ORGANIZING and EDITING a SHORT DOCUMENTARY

So I really wanted to push that through as a hook and also to get people more interested into the story.
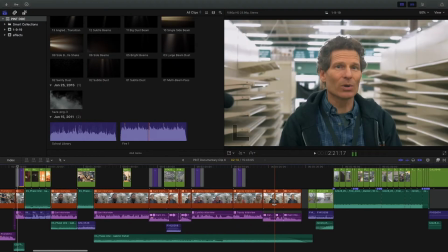So from here, after introducing a majority of the teachers, I decided to add an intro.
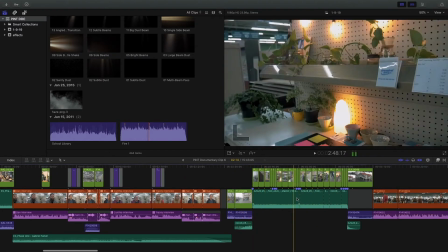So you can see all of this B-roll right here, just quick cuts over music. So I basically just added that there and then have a title for the documentary. I'm not sure if this is my favorite move, but I just think it gives some separation from the intro to the rest of the film.
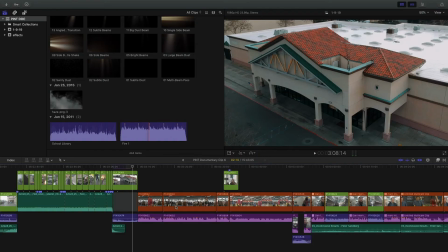After the intro, I introduced more of the situation that everyone is in by showing some more situational narrative.
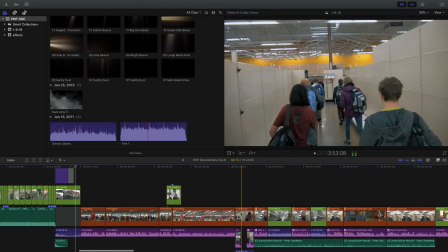This is more just A-roll of students and everyone getting ready for the day of school.
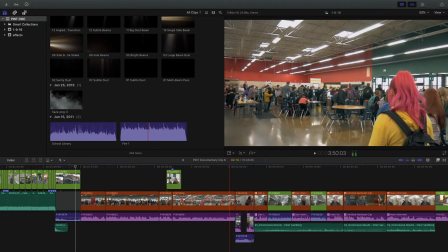And from this little A-roll section after the intro, I began to cut the actual documentary story more coherently together. So since I made this entire documentary by myself, I had a really good idea of the questions that I wanted to ask the teachers when interviewing them. So the questions that I asked the teachers, I had already thought out and basically made an idea of how I could chronologically put this together into the story of the documentary. So a lot of the interviews I have, the questions actually go in order of how the documentary flows, and so I could take out a step of organizing what people say. One thing that I don't exactly love that I did because I edited this documentary so fast is
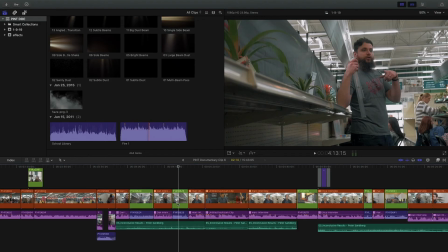use different angles of different people saying the pretty much exact same thing.
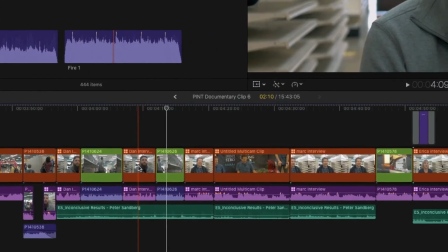So basically for the first question, what I asked all the teachers is, what is the biggest challenge working in this warehouse? And they all said the noise, and basically what I did is take that section from all of them and combine it together. So I have a segment of each of the teachers saying, oh, the noise is the biggest issue, the noise is the biggest issue. And in the moment, I thought that would strike through the image that yes, it is the biggest issue, but listening back later, I realized that it's a bit too repetitive and you just hear it again and again, and you already got that idea earlier, so you don't need to hear it all these multiple times.
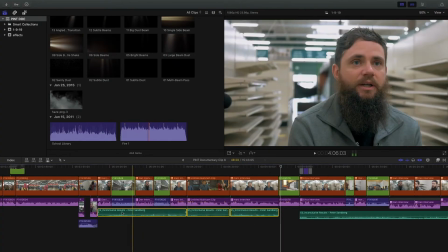But another thing you can see in editing is I did add music underneath, and it kind of fades in and out as the dialogue and audio goes on and on.
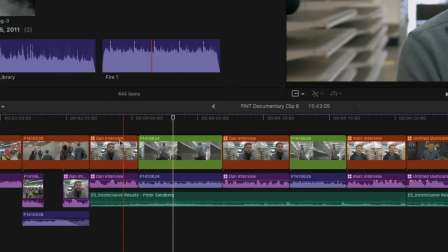And also in between different interview clips, which I will note that I labeled on the top so I know who's talking and what the interview is about,
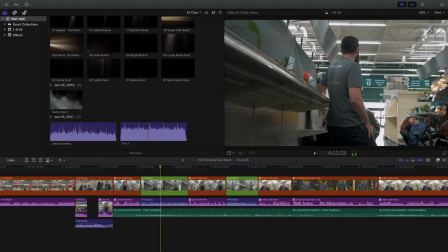I did interlay certain areas of B-roll,
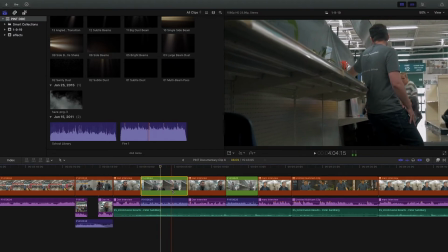so it would be a little bit of talking, B-roll of that example of what they're talking about, back to the interview, then a bit more B-roll. One thing that I wish I did, and I will talk about this multiple times, is interlay more B-roll over the interview sections. This is something that I kind of overlooked when making it, and I should have shot a lot more B-roll because you really want B-roll covering a majority of the dialogue. In documentaries, you really only want to see the interviews of people talking for super short segments and introducing them or parts where they're really emotional or things like that. And for mine, I left a lot of the interviews just open. No B-roll over the top, just the interviewer talking. And for me, that personally slows down the pace a lot and makes it less interesting, so I wish I would have fixed that or shot more B-roll when making the documentary.
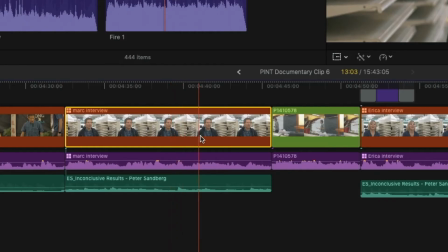So you can see here that I do have more interview A-roll here, and then when the person's done talking, I kind of overlay what they're talking about.
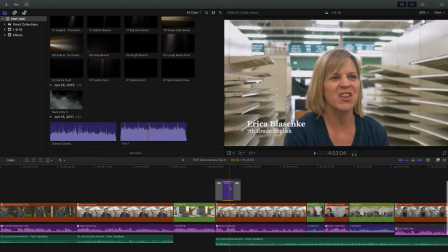And again, introducing new people, I put the text right here so you have this fade in and fade out. So right here is an example of something I did in the documentary that I wish I would have done more, which is overlaying the B-roll over the A-roll interview sections.
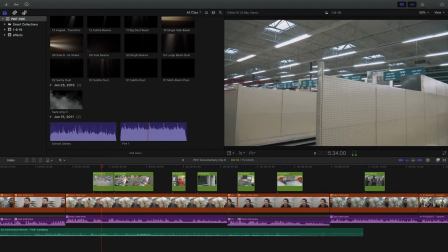So you can see here you have a person talking, then it cuts to B-roll footage over them of what they're talking about.
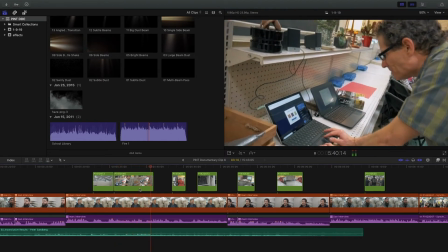You can kind of see explanation, and it fits way better into the story. So it's more of a narrator rather than an interview.
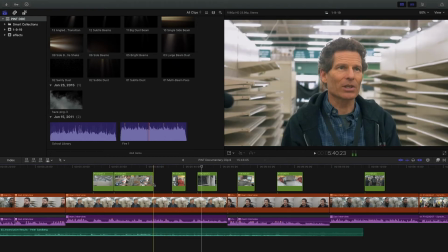And you can see here, I wish I would have had B-roll to fill in these sections because basically it just goes from B-roll to A-roll and it's just cutting back and forth, and personally kind of chaotic in my opinion. Now the next thing I did, because I didn't exactly have story beats in my film, I wanted to separate topics.
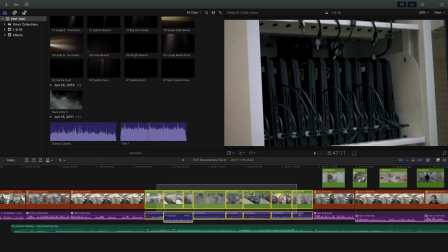And to separate topics, basically what I did is just add a segment of B-roll to introduce the area, kind of what's going on, and I really liked how this turned out.
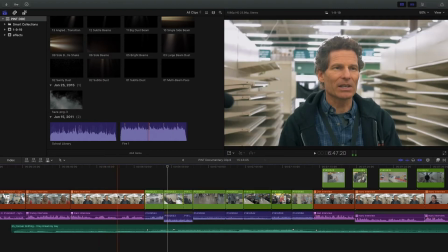So basically when people are done talking about the certain subject that was for the past few minutes, it's gonna cut to this area of showing these different clips throughout the building, kind of solidifying what I just talked about,
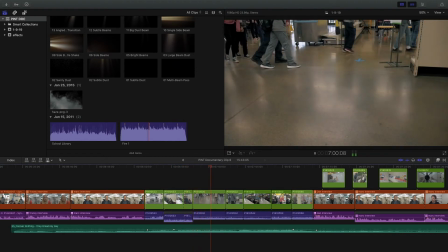but also transitioning to a new topic.
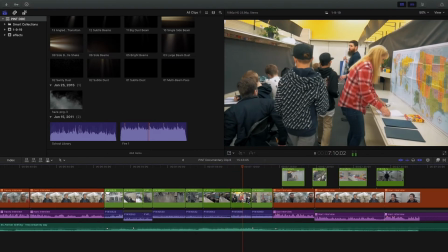For a few of these, like this one, it might be a bit too long before starting the next one, but I do think it helps the pacing a lot.
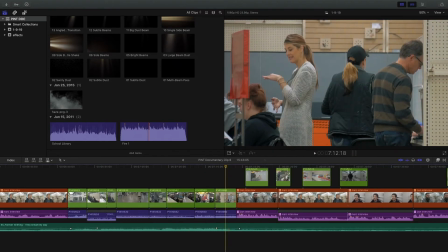So after this B-roll transition segment, now the teachers are talking about what they're missing,
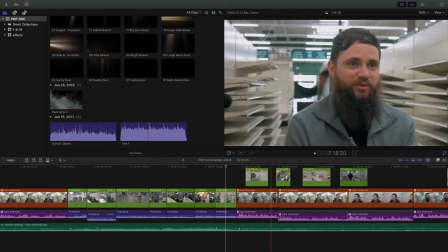what they don't have in this building space that they had in a traditional classroom.
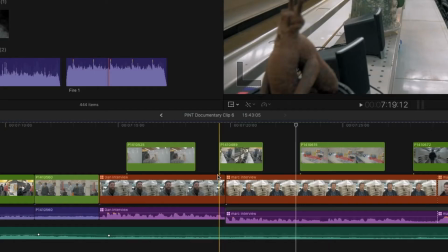And so I like that a lot. And then another thing that I like doing is adding B-roll between the two interviewers.
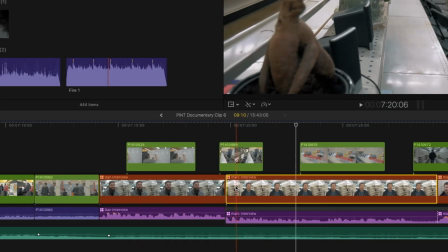So I switch from one person to another right here. You can see that I have this B-roll transitioning over.
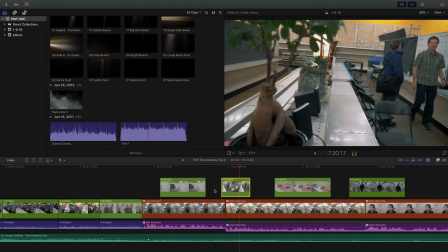So if I play it, it's one person talking, and then there's B-roll, and then it's suddenly another person.
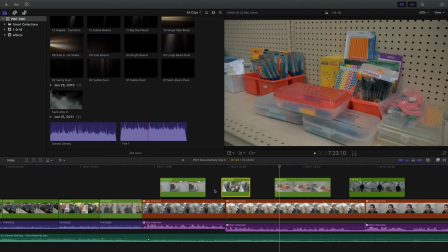So that adds a smoother transition between multiple people in the interview sections.
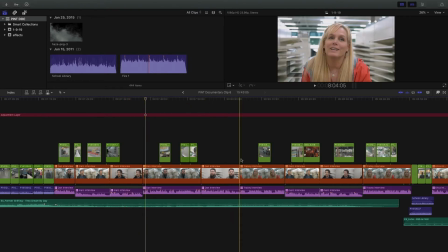There's not enough B-roll that I shot to cover all of these interviews. There's a few short B-roll clips on the top, but the majority of it is left open, and that should be filled in because there's too much of just looking at people, looking at interviewers and watching people does show emotion, but after a while it does get a bit boring, so you should really leave it for the most crucial points because that adds the most emotion in those specific areas.
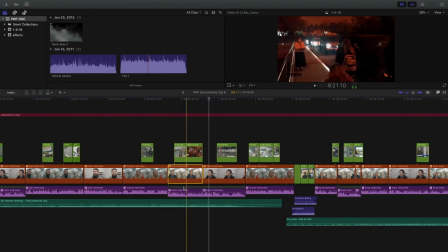So moving on, we have more of this format, which is just the A-roll with the B-roll on top and then the dialogue underneath with some music backing it up.
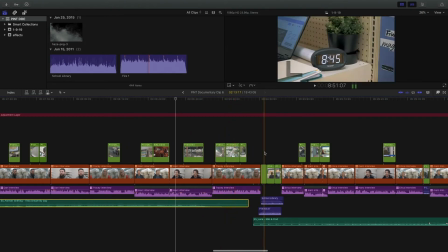So that just continues for a while. You can see here that I have another transition.
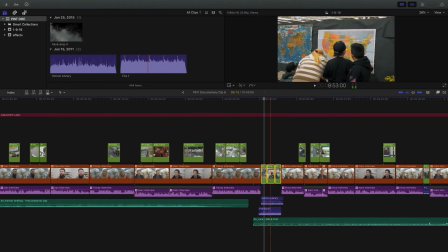So with this transition, I added a few of those B-roll clips to move between this part and then this part here.
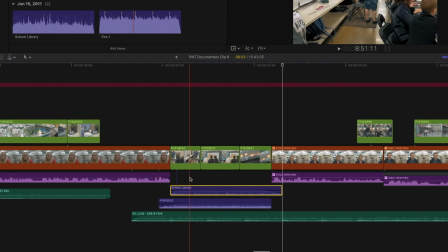And also with that, I did have to add some Foley, which is this like school library sound, to introduce this, as well as some room tone, which is this clip here. Now another thing that I like doing to transition between segments of the documentary is to switch the music.
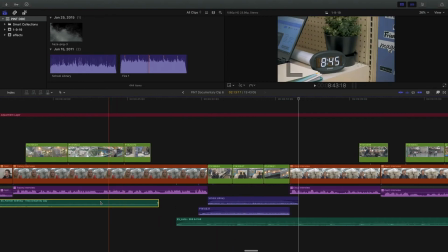So you can see here that I have this song here. It fades out at the end of this piece.
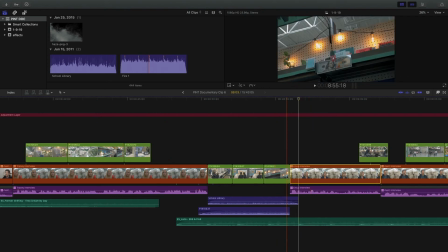Now before I switch to this beat of the documentary, a new song comes in on the bottom.
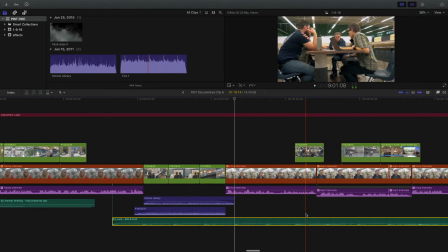So this fades in and kind of introduces the new tone that you're going for the next segment and what people are talking about.
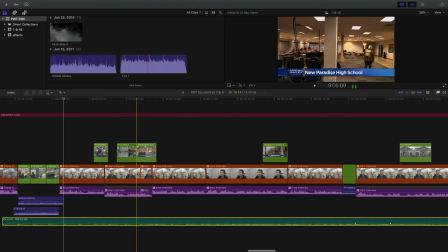Again, if we move forward, it's the same format with the B-roll on top, the interview down below, and the dialogue on the bottom with music supporting the entire part.
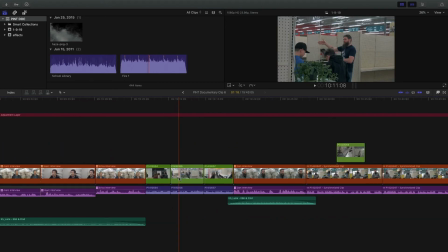Now we're moving forward past the 10-minute mark, and so you can see again,
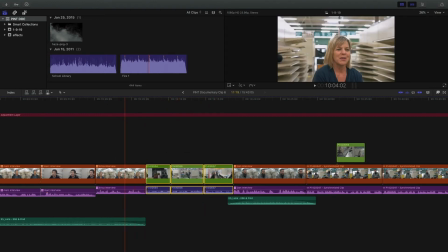I have another transition here between this segment and this segment with more B-roll and more Foley. So my pacing for the film is pretty straightforward. I wish I would have sped it up a bit in removing certain parts of the interviews that are repetitive, because I think I could turn this 16-minute documentary into more of a 12 or 10-minute documentary just to speed it up, get the ideas more thoroughly through quicker.
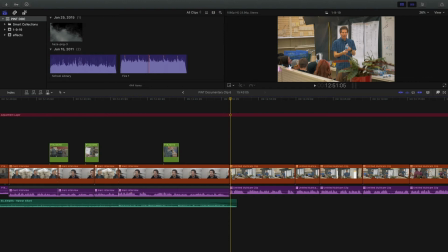So when I get to about the 13-minute mark, something that I did was intersperse actual teaching footage of the teachers. So I had them mic'd up with a lav mic, and then I just introduced this into the film. So I got a better idea of what they've been talking about through interviews in a more logical sense with the students there. Without that, I thought that the documentary would be really bland with people just talking, and I needed some actual examples of them doing their jobs in this environment. And again, shooting more is always better. I should have done more of it, but I just didn't have time for that.
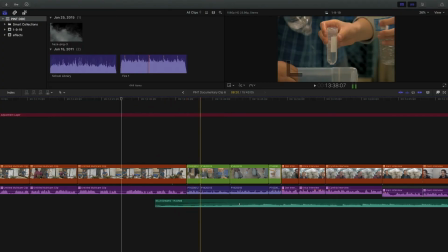So in this part, after the teacher is done explaining the lab, I cut to parts of the students actually participating in the lab to reiterate what the person just said.
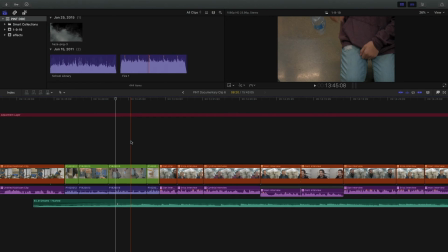Now at about the 14-minute mark, I start the ending to the film. So I bring in this song down here, which is kind of an emotional piece.
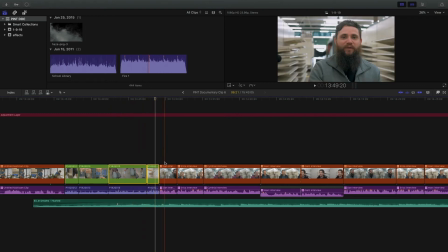So I cut from this last B-roll part here to basically a string of different interviews of different teachers from different angles, kind of summarizing my last question on hope and what can be done in the future and how this can be changing students' lives and things like that. So this is where the powerful part of the documentary comes in. This is the finale, this is the strong piece. So this is what I really wanted. I wanted all these teachers, all their different views, and I think it is a really powerful part of the documentary, especially with the music underneath going up.
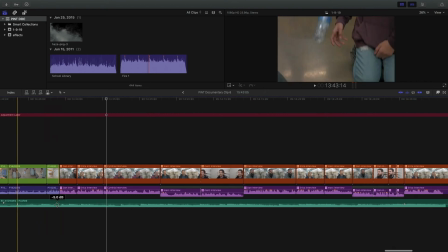So you can see from down here it's -5 decibels to at the finish it's up at 3.4. So it's kind of this rising crescendo of music that goes along with these powerful statements by these teachers.
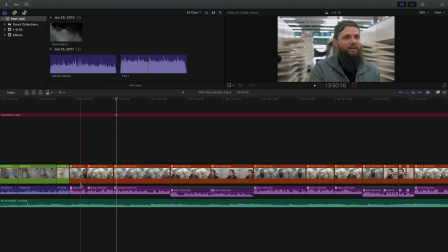And I'm gonna say it again, I didn't have enough B-roll to go over this. So it's all these teachers talking from the same angle. So if you play it, it just cuts between teachers sitting in the exact same place. So it's a bit awkward and it cuts a bit weird.
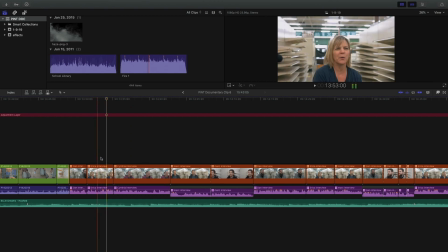So either in this, I should have interviewed teachers in different locations, or I should have added some B-roll over the top, just because it doesn't exactly flow that well. One thing you can do if you're shooting all in the same location though, is use different camera angles.